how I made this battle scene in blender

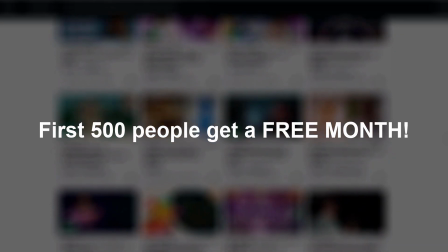4:02 And this segment is to let you know that Skillshare is now offering a full month for free to the first 500 people that click the link in the description
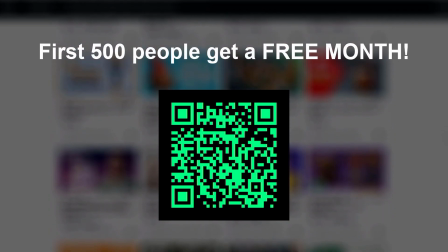4:10 and also on top of that if you decide to stick around you actually get a 20 discount on an entire year after that. So if you want to take that opportunity and maybe do some blender classes I believe you could really learn a lot in that one month. So yeah click that link in the description for a free month and let's continue with simulating our battle scene.
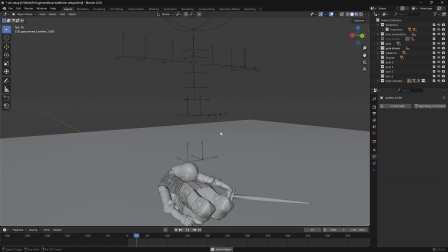4:29 So I recorded a bunch of different animations and then created this ragdoll setup using rigid bodies connected with constraints.
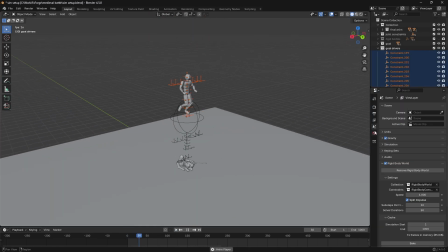4:36 Then I duplicated this setup and connected those objects to the corresponding parts using a dampened rotation constraint.
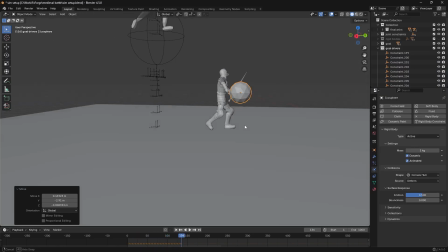4:44 So when the animation drives these animated rigid bodies, the simulated ones try to follow that rotation.
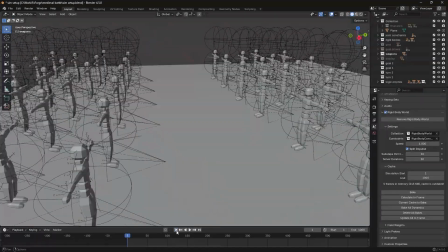4:50 Then I parented this whole setup to an empty and used chat GPT to write a runtime script that takes care of the turning and blending between
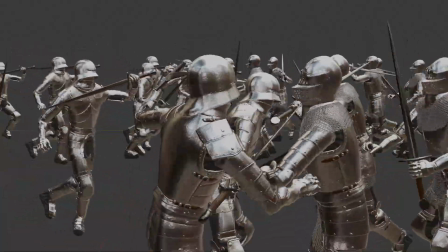4:58 running and attacking animations. and this took a lot of time to adjust everything and make it run smoothly but in the end we got this simulation right
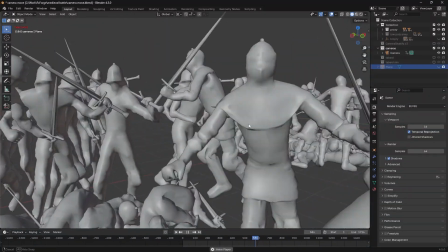5:07 here and obviously there are some issues here and a couple of really funny interactions like this guy carrying his body away from the
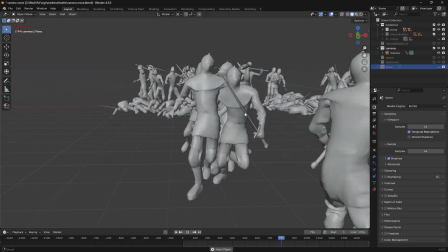5:15 battle yeah you can always expect some funny moments when trying to simulate something like this but i wasn't too worried about that since i knew i could just hide those
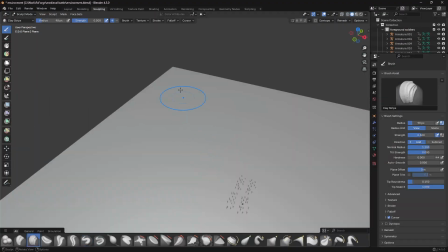5:23 weird bits with the camera moves later on once the animation was locked in I moved on to creating this basic environment for the battle.
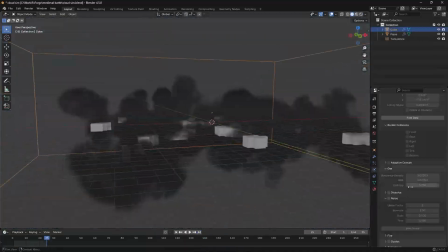5:31 I added in a ground plane some mountains in the background and then simulated these clouds to have some realistic cloud coverage that blends into the mountains.
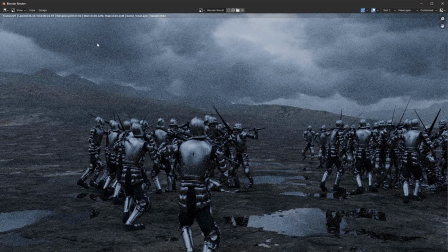5:40 At this point the scene was getting really heavy to the point where I had to restart my whole computer between each test render so I realized I had to do a little bit of optimization with these background soldiers to have it run relatively smooth.
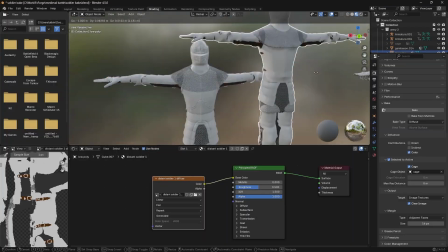5:52 So I remeshed the characters and then baked all of the materials to a single PBR material and this is actually kind of crazy how well it turned out.
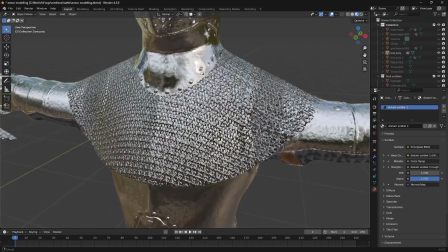6:01 From a little bit of distance you can't even tell which one is the remesh. To my surprise even the chain mail got through really nicely.
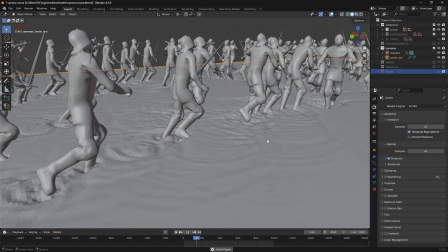6:07 To make the ground interaction feel a little bit more grounded I simulated this layer of shallow water
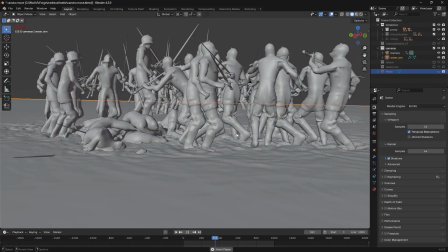6:13 to ripple as they run across it and this gave us a sort of flooded field look that I really liked. Finally to add a little bit of color to the battle and also help distinguish between the two sides I gave some of the soldiers this cloth garment with a different shield on each side and for the shields I actually used two different Swedish county shields so bonus points in the comments if you know where these two are from and after rendering for many hours over a couple of days and
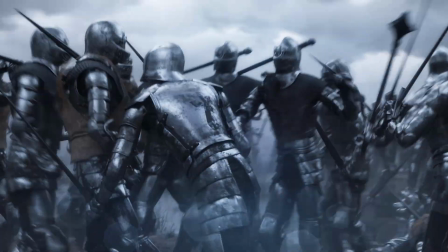6:40 doing some basic sound design and color grading this was the final battle scene.
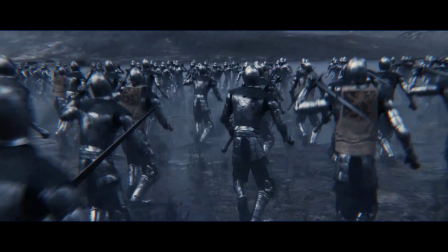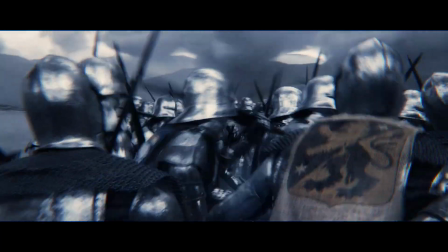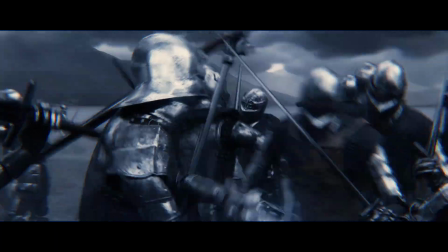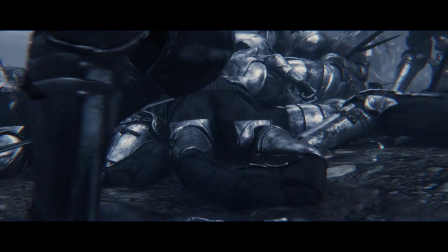Thank you very much for watching this video I hope you were able to learn something or maybe grab a little bit of inspiration for one of your projects and I also want to give a shout out to the patrons of this channel you guys are awesome and the support is greatly appreciated and yeah there's more good stuff coming there soon so stay tuned for that take care and I'll see you in the next one